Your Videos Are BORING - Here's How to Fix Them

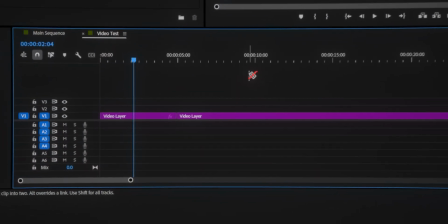Let's just pretend this is my video and I want to switch the rhythm here and here. These are the songs that I have.
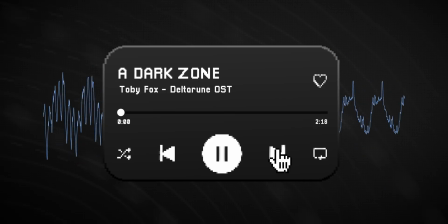The reason I choose these songs is because they line up with the emotion I want to make the viewer feel.
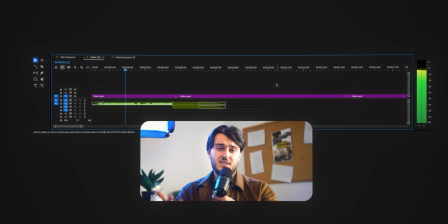For the first one, I'm just gonna add this reverb at the end of the song.
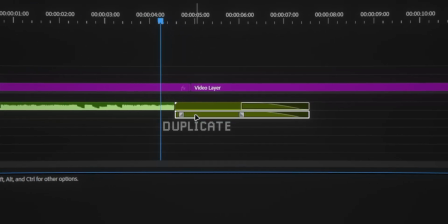How I did it is basically I just nested the end part, duplicate it and on one of the first layers I added the reverb so it sounds like this.
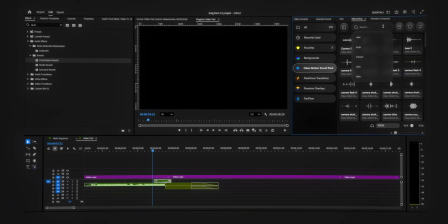Then let me add this riser here and an impact here to add more, well, impact to the song.
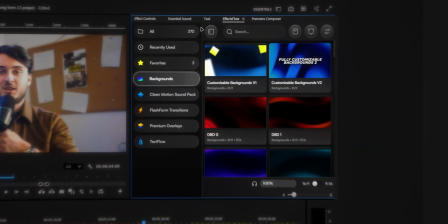I'm using my plugin by the way.
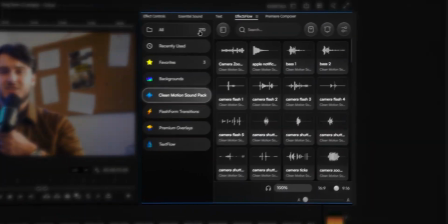Here I just click on the sound effect to import them easily. but you can see here there's literally over 190 assets like text presets,
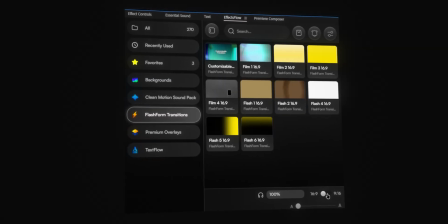transitions, backgrounds and easily you can switch from short form to long form. If you want to upgrade your workflow as well just check the link in the description.
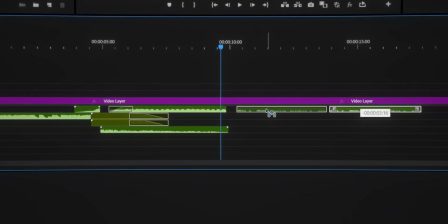Okay now for the other song here's what we can do. Grab this end part of the song, slap it here and fade it now and now the song just ends smoother.
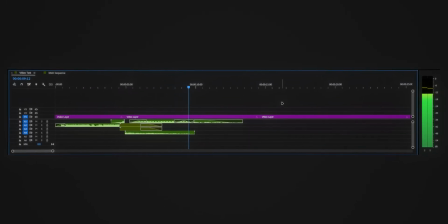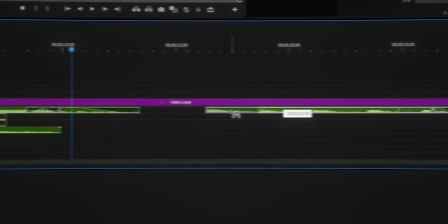And after leaving one second pause we can clean another song without overlapping the two. I always leave breathing room between songs, this way the transition is much more seamless, which is the goal.
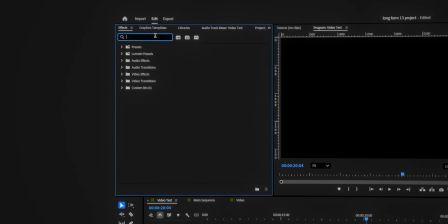Now, another way you can switch up the songs is by cutting at the end, adding a high pass filter and fading it out.
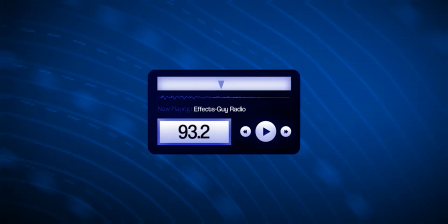What the high pass filter is basically doing is making it sound like it's playing from the radio. And, in our case, it works.
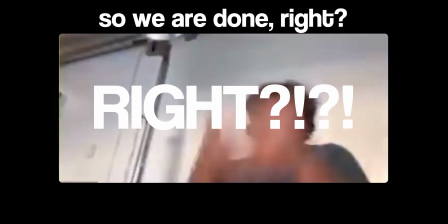So we are done, right? Right? No. Because adding music is not enough. You also need to do some work on the visual aspect of the video. as if you are doing a music video and you need to time stuff on the beat well not
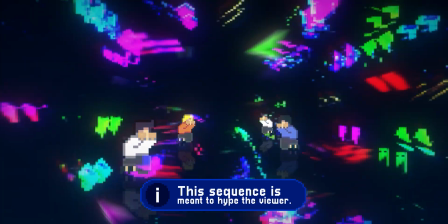really but here's an example but editing can be one of the most powerful tools you have to make people feel something if you had a slow song for this part but your visuals are going crazy something feels off the music and the visuals need to work together so pay
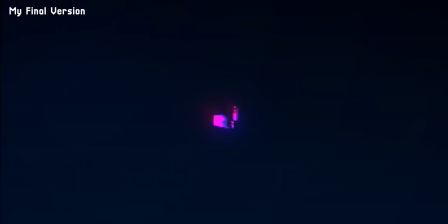attention to this when choosing your songs and making your visuals but editing can be one of the most powerful tools you have to make people
feel something to make them see the world differently for example let's take this intro from this video alright so last night I finished editing my
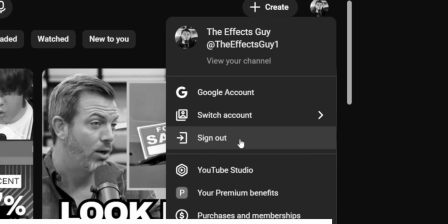new YouTube video now it's time to check how it's performing I spent hours on it surely it has to go back let's say we want to make this
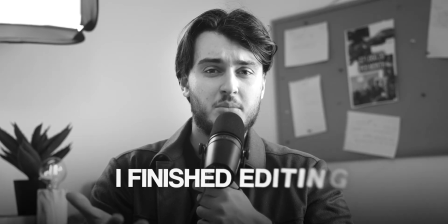part to have higher pacing you can technically add this fast song and call it finished but it won't really work it's performing I spent hours on it surely it has to go vi- you need to adjust the visuals as well add more elements all right so last night i finished editing my
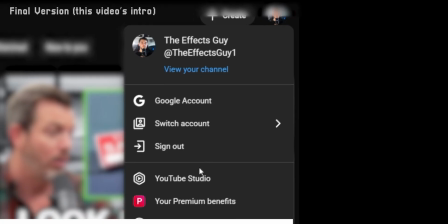new youtube video now it's time to check how it's performing i spent hours on it surely it has to go vi- and now the
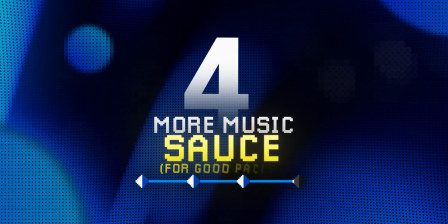visuals match your music here are some quick really good tips when it comes to music if you want to get the instrumental of any song you can go
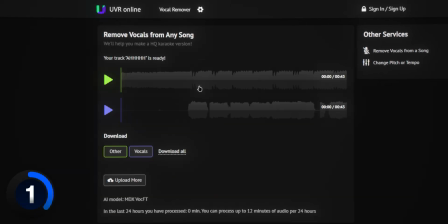on this website and download the instrumental version of the song for free
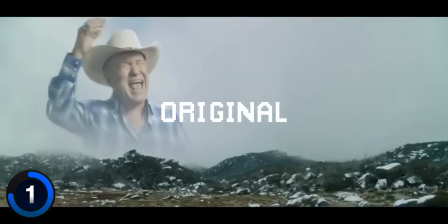or you can do this
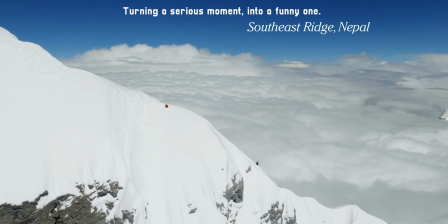if you want to emphasize a point in the video you can either drop the music or add a low pass filter on top of it the low pass
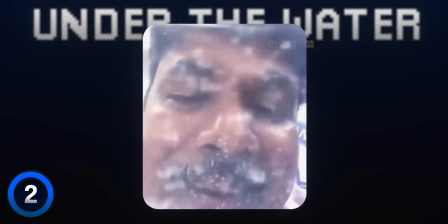filter basically makes it so it sounds like it's playing under the water additionally if you want to make the dialogue stand out even more try
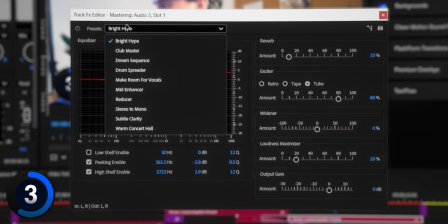applying a mastering effect in this menu and selecting make room for vocals and this will make it so the dialogue and the music
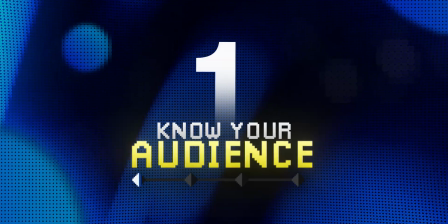aren't fighting each other and that's everything I know related to pacing And if you want to use my plugin that I used in this video,
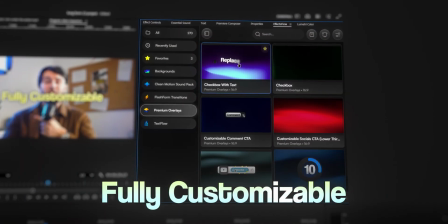and because you guys are literally the first people to know about it, I'm offering a discount for you guys. If you use the code LAUNCH at checkout, you get 20% off. So, if you want to find out more info about it, just check the link in the description below.